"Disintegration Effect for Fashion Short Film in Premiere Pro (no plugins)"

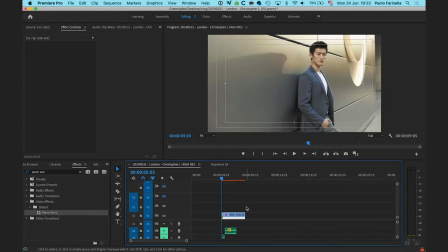[8:18]
Now, sounds help to sell this effect very, very well.
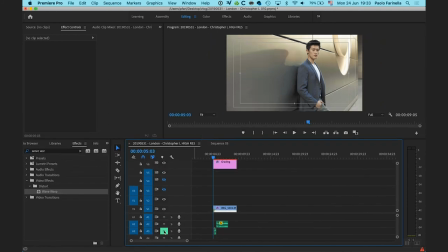[8:23]
And in order to do that, let me enable the first sound. This is the first sound, what it sounds like. It's like some static effect. And this is the second. It's the same piece of audio, but it's different parts.
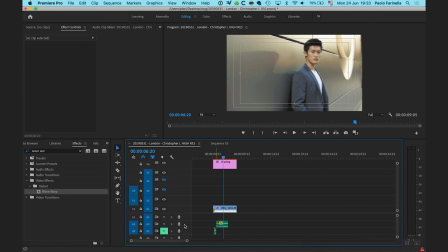[8:42]
And I'm gonna put the link to this YouTube video in the description down below, so you can go ahead and use the same audio effect I'm using here. All right, so I'm gonna copy these two guys, and I'm gonna paste them
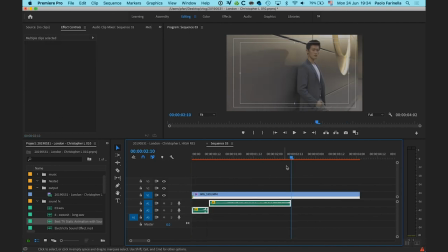[9:00]
right at the beginning of the clip, and we'll see if that's it. So what's happening is that the first effect is helping to sell the heartbeat, the bounce effect, as you can see here.
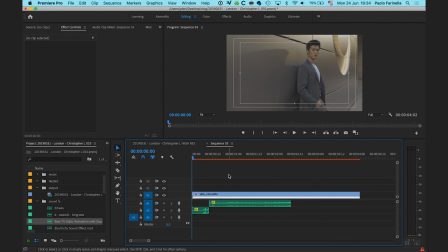[9:19]
And the second effect is giving that kind of noise, glitchy, which is helping the disintegration.
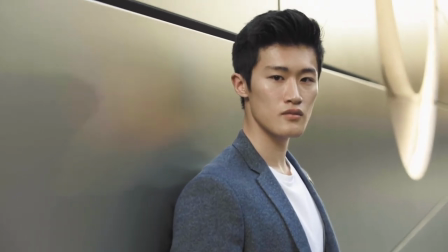[9:29]
I hope you like this video and you learned something new. Please leave a comment down below to let me know if there is any topic you would like me talked about.
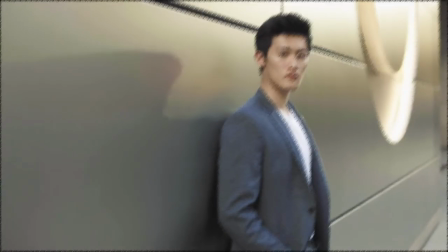[9:36]
Otherwise, feel free to subscribe, like, share, peace and love.